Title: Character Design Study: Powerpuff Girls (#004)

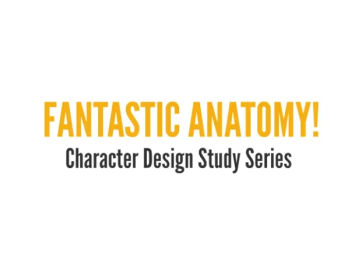2s
Why hello there peasants and princes alike, Shongs Nelson here from Fantastic Anatomy with another character design study and in this video we're gonna talk about sugar spice and everything nice, which are of course the ingredients used to create the perfect little girls, the Powerpuff Girls with a little chemical X.
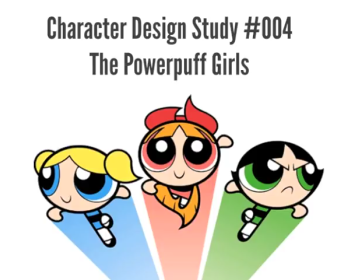26s
Now I always thought that the intro to the power buff girls was great because it describes like their character it's basically like you could have handed that description to the animators and been like alright there you go that's all you need oh they're made of
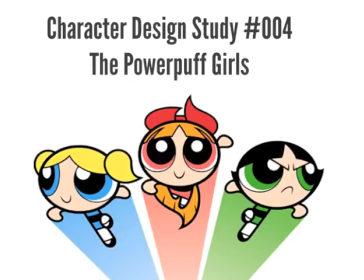41s
sugar spice everything nice they're perfect little girls they've got chemical X which makes them super powered the ultra superpowers they use them to save the world alright so they're gonna be cute little girls with superpowers to save the world. Now let's see what the character designers did to convey this message and that's
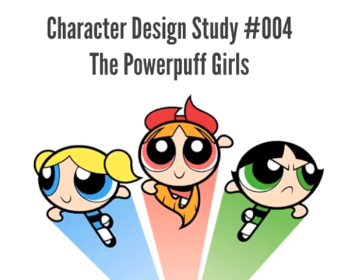59s
going to be the idea behind this study and also that I have some kind of a special episode because I found some really cool like what are they called production images like you'll see what I mean it's cool.
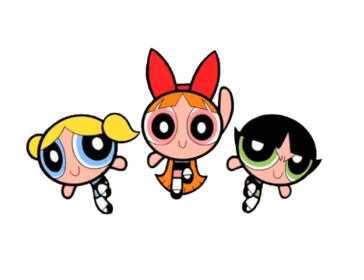78s
So let's start off talking about the colors and then after that I'm going to be showing you a lot of black and white stuff so when you're working with children's characters or characters aimed at children usually primary colors and really like basic colors like the primary colors are red yellow and blue because
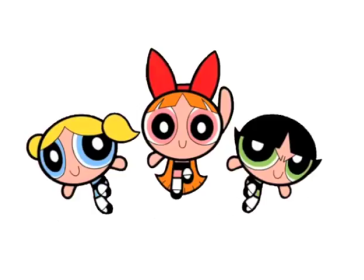97s
you can't mix any other colors to make those and then the secondary colors you've got green purple and orange so those are usually those six colors are like the most fundamentally appealing, I guess, and the most bright and vivid.
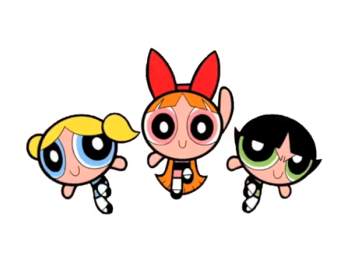112s
So you'll see there's a lot of saturation, and they've used all these primary or secondary colors, but I consider those all like basically the primary colors. There's no, there's no strange, you know, they're very basic. Like a kid can point and say blue, red, green, you know,
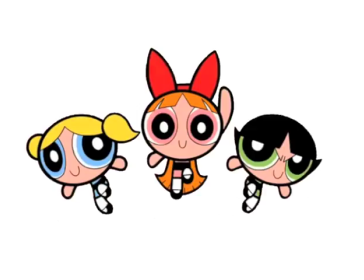129s
very straightforward. and in addition I thought that it's interesting how the colors reflect each of their personalities a little bit so we've got the out of these three colors the blue and the the blue and the green are cool colors and
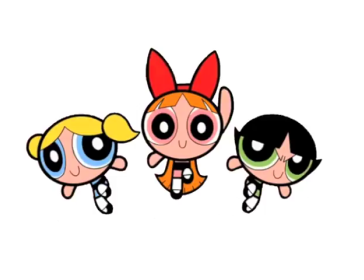147s
then the red is a warm color so this is significant because it sets a blossom yeah bubbles blossom buttercup says blossom apart from the other two and also warm colors especially red is very like it catches your eye and
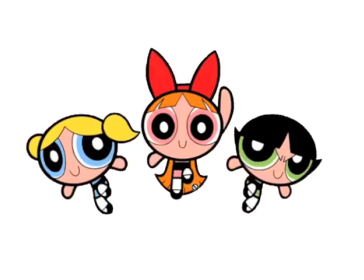164s
red conveys a sense of it can be danger but it also can be like to get your attention like stop signs a lot of signs will be in red fire trucks were originally in red actually they found out that lime
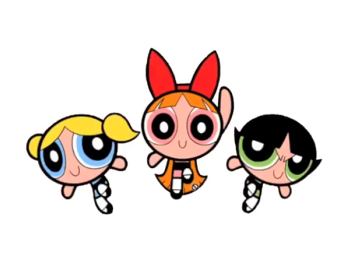177s
yellow like electric yellow attracts eyes better than red so some of the newer fire trucks are like that but red is a very eye-catching color a very powerful color. So that's going to make sense for her. Bubbles, they use a really light blue.
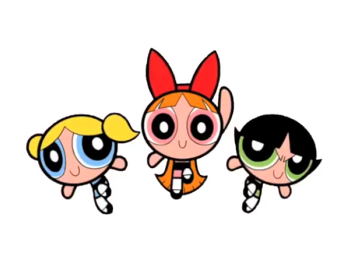192s
I think it looks nice. It's cute. I'm not sure if there's deeper significance in that. Blue is a very calming color, so that would make sense for her. It's more relaxing. She's got a relaxed personality. So I'd say that's what the color on her symbolizes. And then we've got Buttercup, who's green, which is not a, um, I don't know.
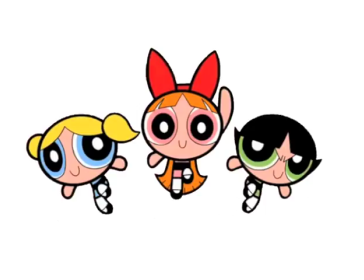211s
I feel like it works. Huh. If you know, if you got a reason why she's green, um, if you think you got a good reason, yeah, put it in the comments.
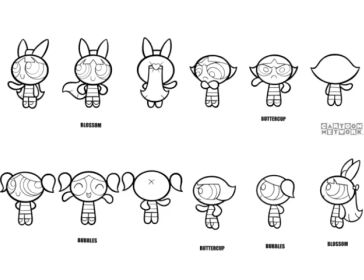220s
But, um, but yeah, so that's basically the idea behind the colors. Now let's look at the shape. Those are going to be two huge things to, I'm going to try to work from like the biggest things down to the details. Um, so let's look at the shape. And this is what I was talking about, about production imagery.
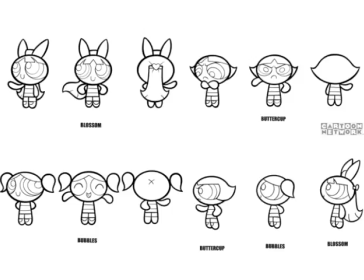236s
I think that's what I searched to find this. If you look it up, you'll be able to find these images online and stuff. So, okay, so let's look at the basic shapes. First off, you'll notice that everything on these characters is pretty much rounded.